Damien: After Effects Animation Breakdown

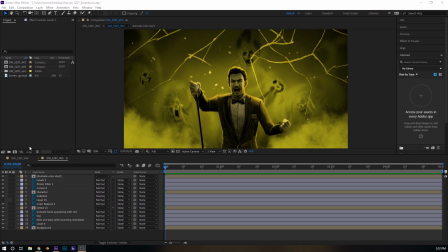Hello, and welcome to the Damien animation breakdown for shot 207. My name is Ian. I'm a motion graphics animator over at Markiplier Games. So let's jump into this. So the first things first, we have all of our footage imported here. We're actually using Photoshop documents for the entire animation.
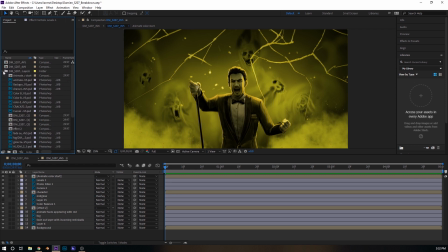Each one has multiple layers that we can manipulate in programs like After Effects or Adobe Premiere. So here we have our compositions. We have the first composition and the second composition.
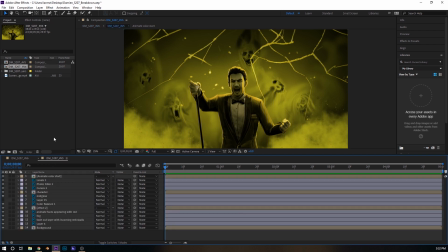The second one is housing the overall shot, and we can use that for a zoom blend later. But this one we are going to use to animate all of the individual effects.
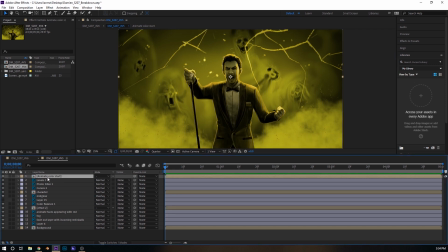So I am going to go into here. I'm going to press T on my keyboard. That opens up the opacity layer. And as you can see, I was messing with this before. We're just going to click on this stopwatch here and click that keyframe right into place. And so what that keyframe is going to do is it's going to let us actually animate the opacity layers
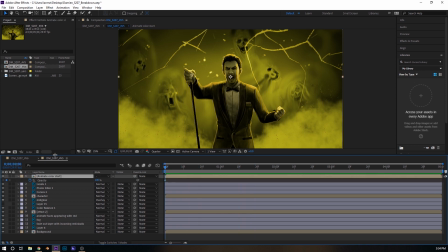for this particular nested comp within our main comp. So with this comp, of course, changes the color of the scene. And so if we bring this over to here, we can turn the color down to 0.
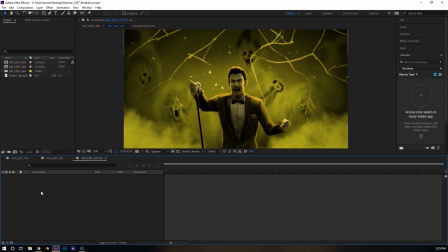So that's the first step, is to just get our color blends in there. The next thing we're going to do is we're going to go into this character composition here, which just has Mark
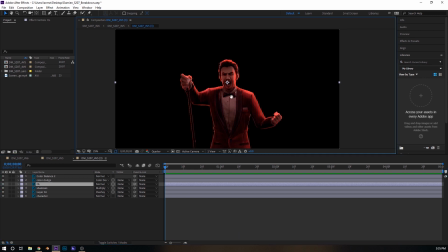being very angry and clearly looking for a fight. We're going to take this highlight layer and click on the Effects and Presets tab over here.
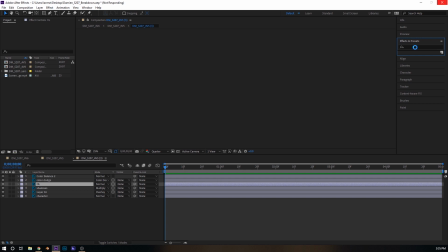Some folks like to use the expressions. I prefer the drag and drop method. So let's, there we go.
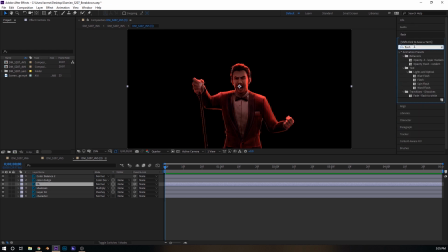And we're going to type in flash. And so flash, opacity flash random. What that's going to do is this is going to randomly change the opacity of the highlight layer in order to make it seem like it is flickering.
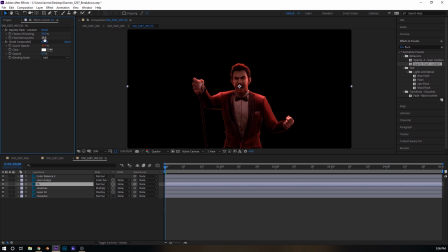And so I'm going to choose the value of 25% for the nervousness and 90% for the chance of flashing. So that is going to give me the look and effect that I want of the screen sort of like glowing and flickering occasionally, moving up and down.
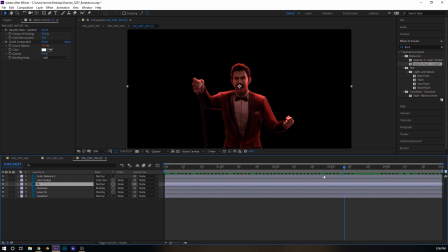And so it looks like the rim light on Mark, the highlights are actually changing in intensity. And so we're also going to copy this effect. So I just press Control-C. We're going to copy this effect directly onto the mid-glow layer.
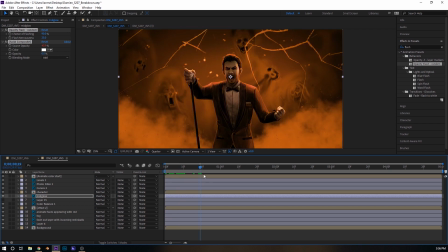And so this is going to give me the exact same random flickering and opacity beats that we want for the background glow that we see just behind Mark.
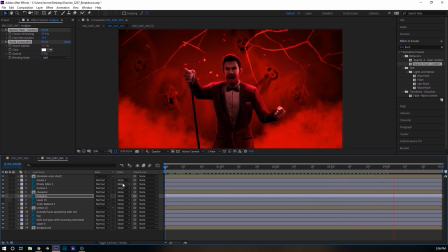And so it looks like the screen itself has sort of this heartbeat behind it that is enhancing the rim light on Mark and giving a little more depth to the scene already. So we're going to move on to the fog. And so we can move it out about that much.
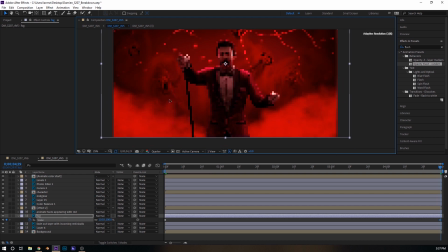That should be enough. I'm actually going to move it down just a little bit too for an effect we're going to do in just a second.
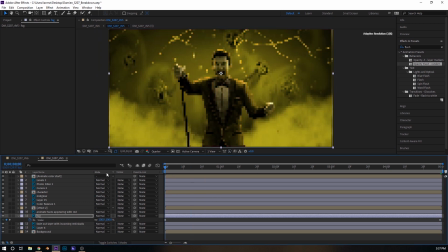And so now we have a nice fog blend for this layer where the fog sort of moves out from behind Mark and moves those particles as well.
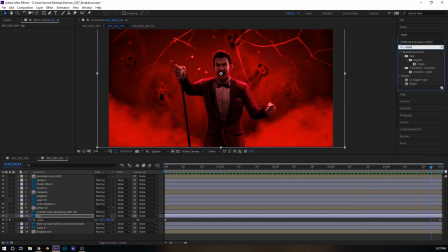And so I am going to grab another effect here, which is a distortion effect called Ripple, and I'm going to drag that directly onto the fog.
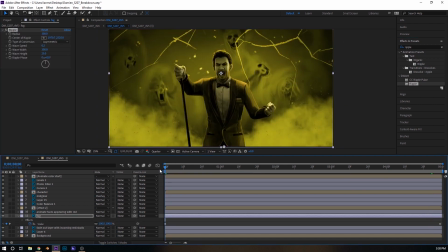And what that's going to do is you're going to see some minute movement here in the
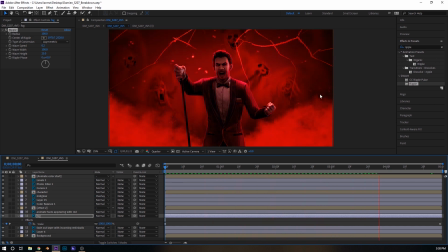particle effects that makes them look like they are rippling and being moved by the environment. And so that is satisfactory for me at the moment.
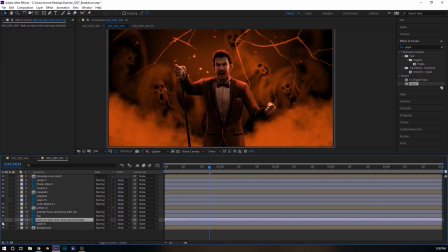We are going to decide using this layer how the skulls, or rather when the skulls, are going to fade in. So I'm thinking around the 1 second mark roughly. We'll go a little bit past that. So I'm going to change the opacity here, and we're going to just keyframe it again.
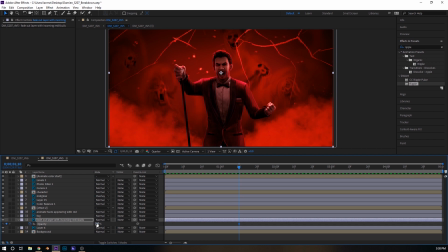Let's see. Let's drag this back.
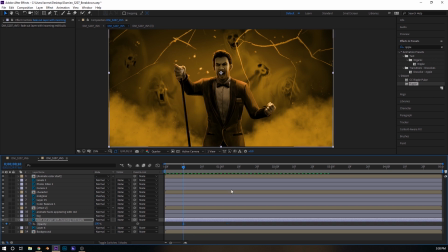Let's start it here, and we'll just ease that. And then we can have it end there.
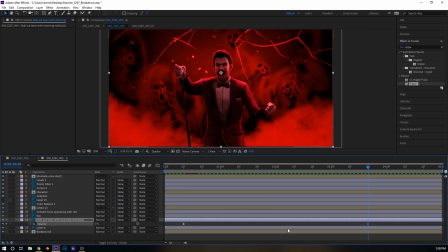And we're going to ease that as well. Okay.